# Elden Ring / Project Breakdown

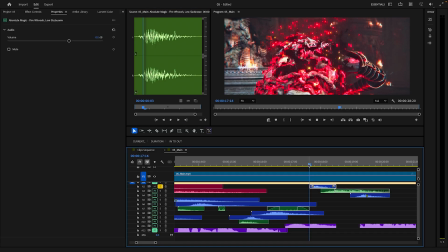Next we have another fire whoosh straight into
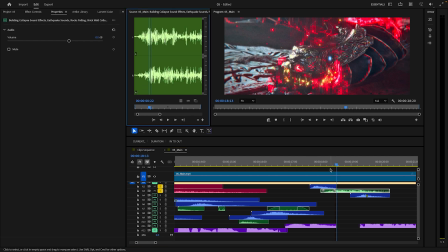building collapsing, but this is more of just kind of like a debris earthquake sound of like more of a rumble, if that makes sense.
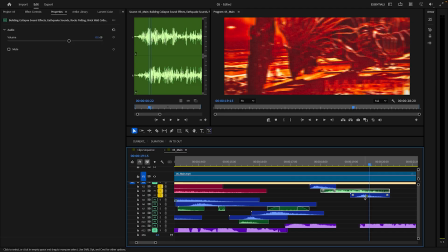And then one more whoosh here is just a regular one.
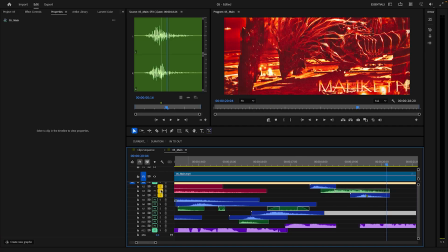Very subtle. You can barely hear it.
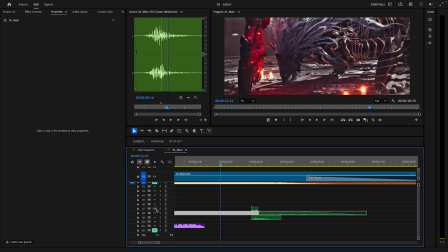Yep, and then these last three are just some really like small texturizing stuff.
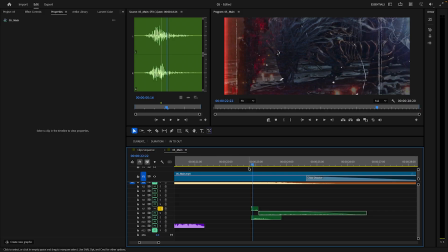So this one at the top is a sci-fi Cybertech loading bleep. I got it from Artlist. If you don't have an Artlist subscription and you can afford it, I would highly recommend it.
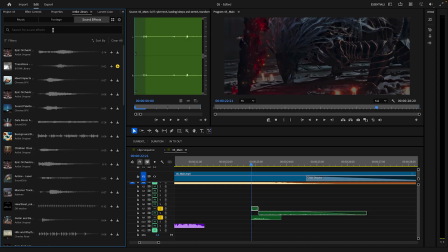You can just dock it here in your Premiere Pro and look for whatever sound effects, footage, music. It's great. And then this one at the bottom right here is another one.
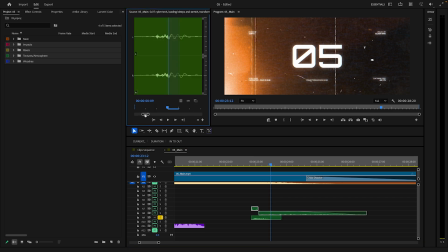Yeah, these are two different sci-fi like loading kind of stuff.
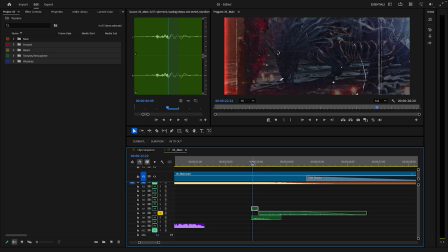And then for texture, I just have this fading out.
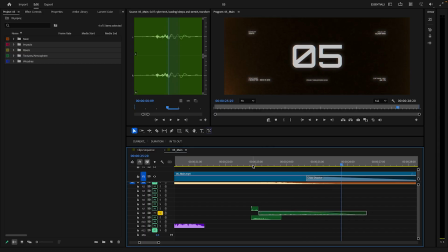Helps give that kind of like burning old film kind of feeling.
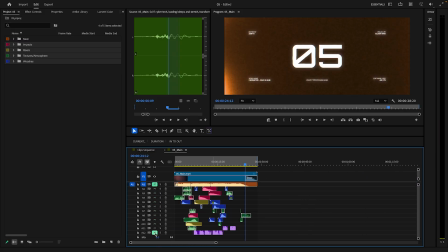So yeah, the only other thing I did that I haven't done in an edit before was use a low pass
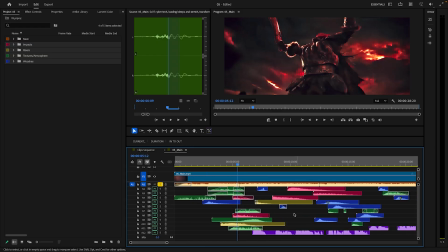on the music right here when she starts talking. So I'll play that.
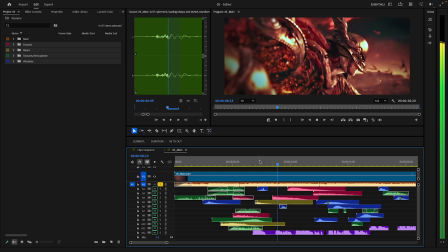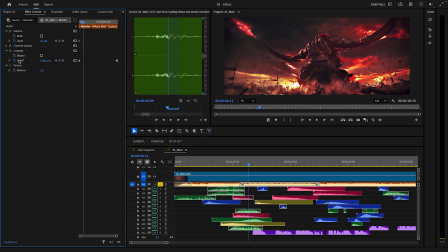And I'll show you guys how to do this super fast. So all you do is add a low pass, and let me drag this out.
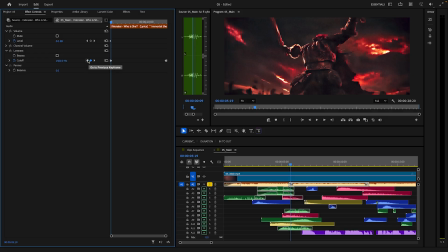I honestly hate Premiere Pro. Just such an old, outdated software. But we have it start at 20,000 hertz, and then we have it go after 3 to 5 frames. I have it go to 1500.
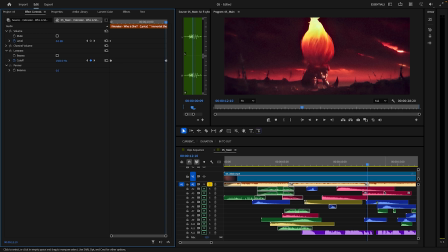Stays at 1500 throughout the whole duration, and then right before we get back into where we want it to pick up, we have it go back to 20,000.
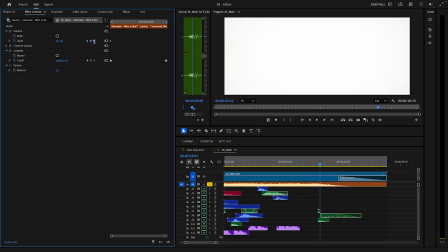I have a keyframe here on the level, but
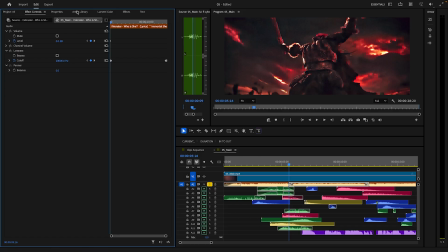I must have not meant to put that, so ignore this levels keyframe. But I did that so her voice could come in how it needed to.
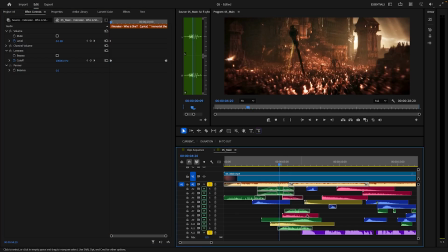So I'll play that. I am
Melania, blade
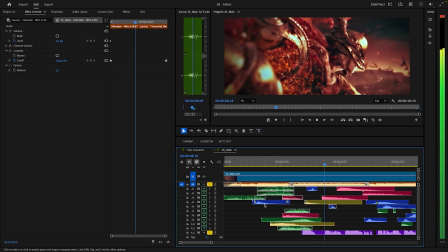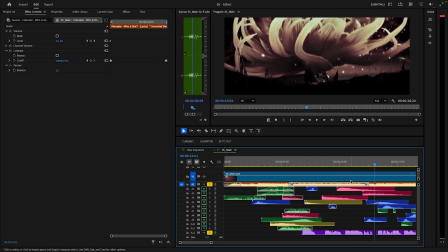And I wanted, as soon as she said defeat, because it just has some oomph to it,
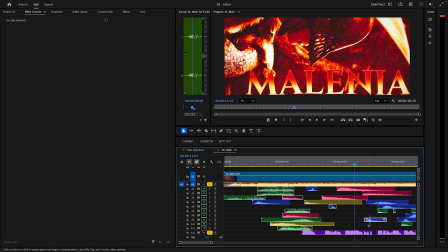for the music to pick up and for some sound effects to hit right at that same time.
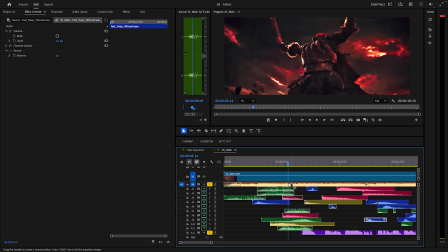So yeah, I know she doesn't start talking right when this hits, but there's a lot of impacts right here that do happen that help push
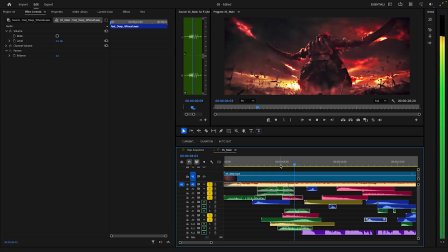what we're looking for. And it helps cover up that transition. So yeah, I didn't want to overuse the low pass.
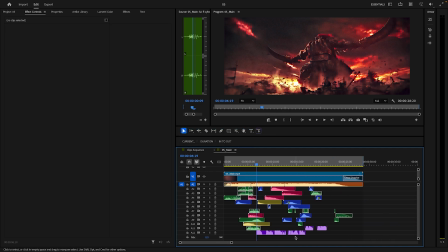There was some, like, I would have loved to have it for the other talking points. I say talking points, but when the other voice audios come in of Malekith and Mesmer, but it just, I mean, you could look at the timeline. I would have had to put it immediately right after this one ended,
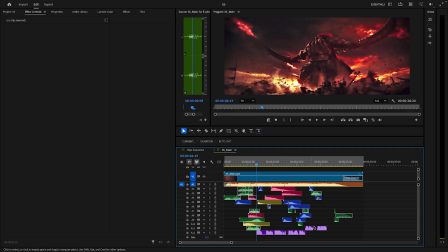and then, you know, they start talking, Malekith starts talking right here. It just would have been a lot. So yeah, hopefully that helps.